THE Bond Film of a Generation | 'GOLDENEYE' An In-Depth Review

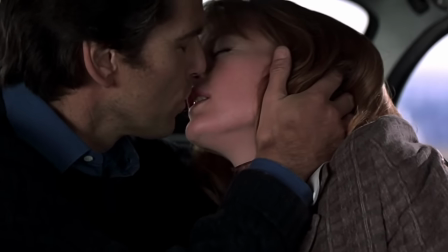It's so in character for Bond to shag his way to evaluation success, but I think that the fault for this lies squarely at M's door.
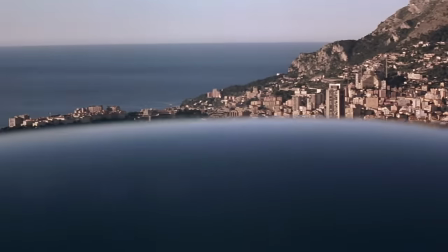I mean, you know what this guy is like. Why did you send an attractive young woman along for the job?
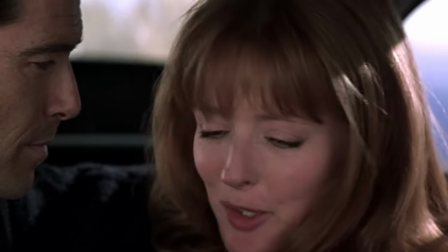I mean, if I'd have had any say in it, I'd have been sending MI6's most ugly, repugnant man along for the gig. But anyway, what do you mean Ebenezer Ratbag's on annual leave? Oh, well, fine. What about John Rancid Veg? No? Carl Fartfingers? Tom Urinal Cake? All away? Oh, fine. Just send Caroline Lovely Arse and be done with it.
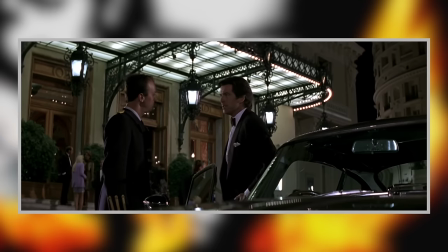Later in the evening, Bond heads to the casino, which gives the character a good excuse to gussy up so we can admire just how damn good Pierce looks in a tuxedo.
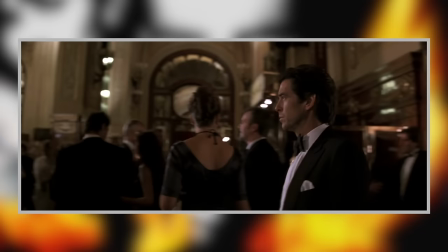It's like a second skin on the man.
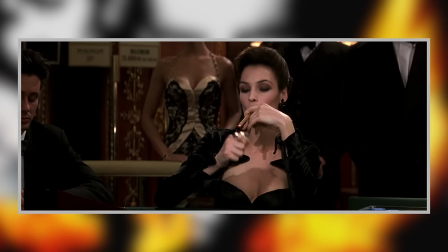Anyway, as chances would have it, he once again bumps into the Ferrari lady, who it turns out is Xenia Onatopp, played by Famke Janssen.
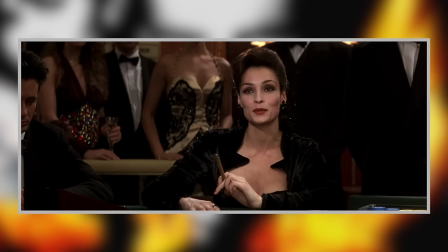The pair play cards and spar a little bit, though any kind of real tension between the two is somewhat undercut by the rather
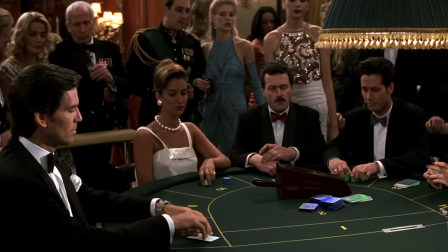romantic score music, which seems a bit at odds with some of the dialogue and acting.
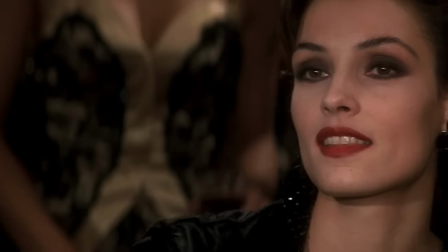I mean, don't get me wrong, there is obviously some flirting going on here, but it's somewhat aggressive, and Xenia's acting kind of pissed off,
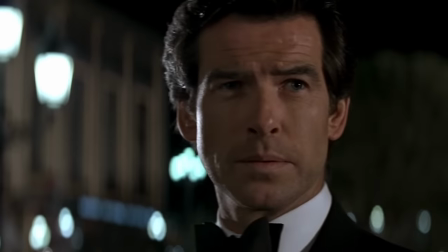and Bond is clearly sussing her out, noticing a discrepancy in her Ferrari's registration plate.
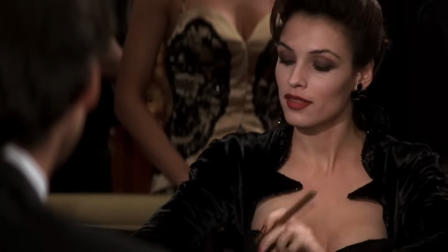He knows that something's up with this lady, but the music chooses very much to play up the romance of the scene, and I'm not quite sure if it's even really there. I'll get to talking about the music more broadly later on, but sure enough, the score to GoldenEye is one of the more dogged-on aspects of this film amongst the Bond fandom. Though to composer Eric Serra's credit on the audio commentary for the film, director Martin Campbell says that, yeah, actually, during this scene, you are supposed to think that Xenia is indeed being set up as the main Bond girl.
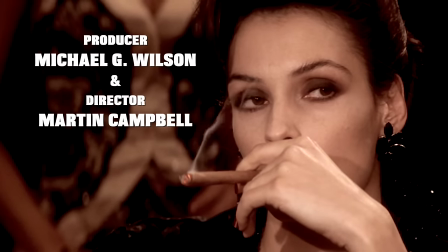Because right here, you don't know whether she's good or bad. You know, well, do you think she's going to be the lead girl, I think, don't you?
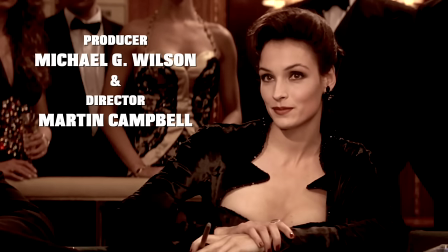You think, God, this is going to be the Bond girl. This is going to be the woman in his life. So, okay, maybe the music was exactly how Martin Campbell wanted it, but I don't know, there's still a certain aggressiveness to the performances that, I don't know, it just doesn't quite match with the tone of the music for me. Xenia just absolutely oozes villainy, and I think it's a really great performance that Famke Janssen is giving throughout this film, and I'll get to praising her more later on, but in this sequence, I'm never for once lulled into the idea that,
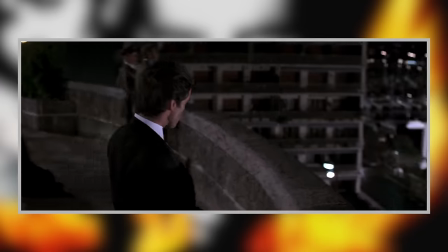yeah, she could be the nice main Bond girl of the film. Bond follows after Xenia and her Canadian admiral date and spies them heading back to a yacht together.
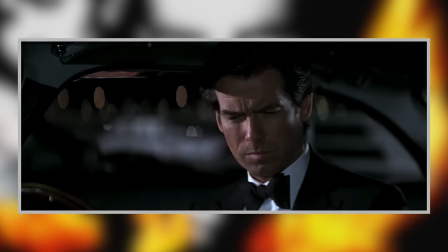According to a transmission from Moneypenny, Xenia is an ex-Soviet fighter pilot with links to a crime syndicate known as Yanis.
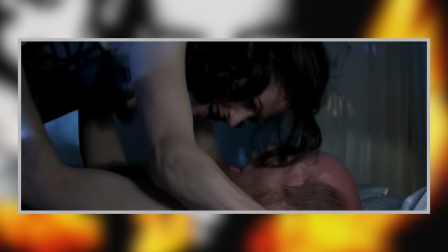We then abruptly cut to probably the most overtly sexual scene in all of Bond,
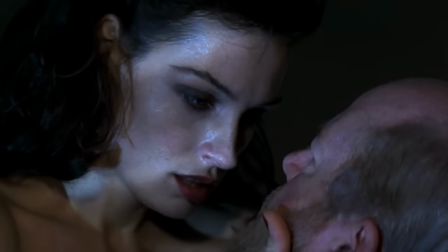to this point at least, as Xenia gets it on with her admiral fella, who looks to be having a mighty great time for the most part,
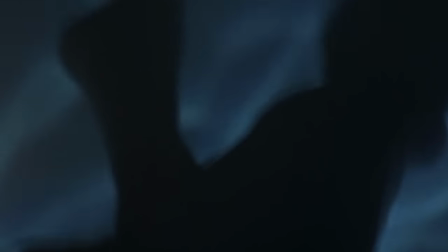until she decides to suffocate him with her thighs.
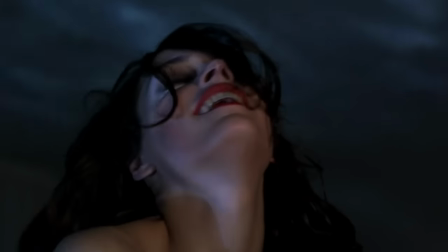It's a wild scene, and back when I was a preteen watching this film, you know, if my parents were in the room, it was always a convenient moment to get up and leave and do anything else for the next couple of minutes. I think I'll just pop toilet on and nip to the kettle. I can pause it if you'd like.
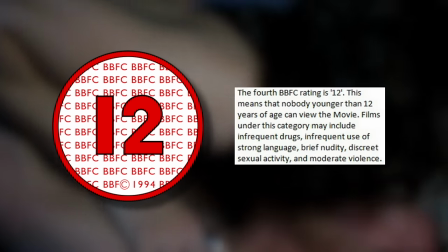No, it's fine. This thing was initially rated 12 in the UK for the longest time,
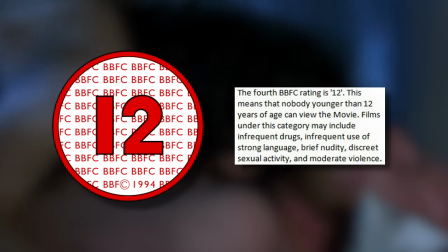and with this scene intact as it is, and I kinda can't believe that, like, sure, you don't actually see any actual nudity,
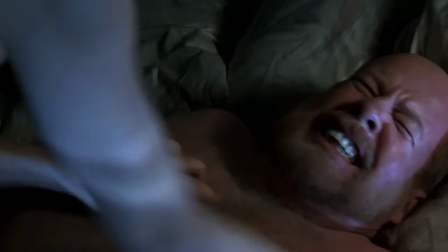but just how these actors are playing it, it's a pretty kinky scene for a James Bond film,
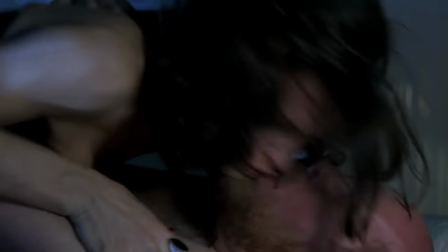and I mean, I do think it features one of the best cuts in Bond history as we go from Xenia screaming in pleasure to,
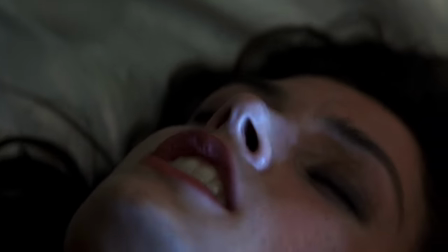well, water frothing up, and I'm no expert, but I think that there might be some subtle subtext to that.
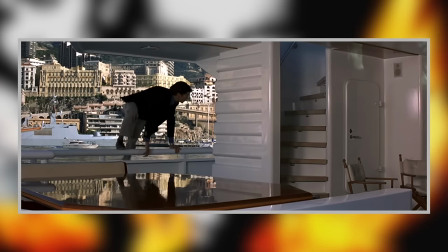The next day, Bond decides to investigate the boat, and you know, we're only 25 minutes into the film,
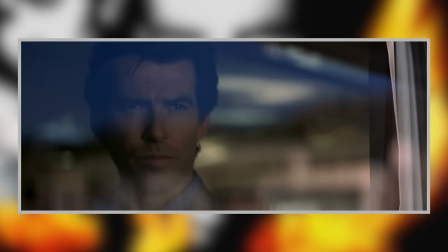but boy, does it hit a lot of Bond tropes in a very quick succession.
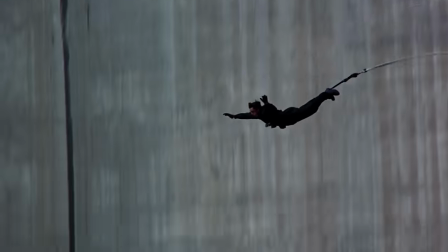I mean, we've seen him in action, we've seen show-stopping stunts, we've seen Aston Martin, casino, tuxedo,
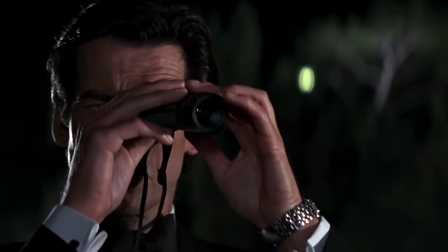martini, Bond, James Bond, seducing a woman, using gadgets, and now we have him doing some stealthy investigating,
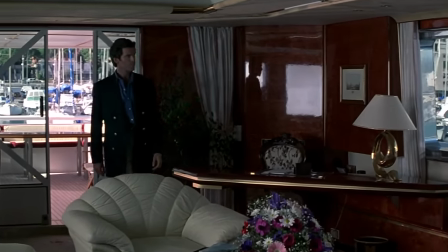and yet, it never feels overwhelming or like it's arbitrarily hitting these beats.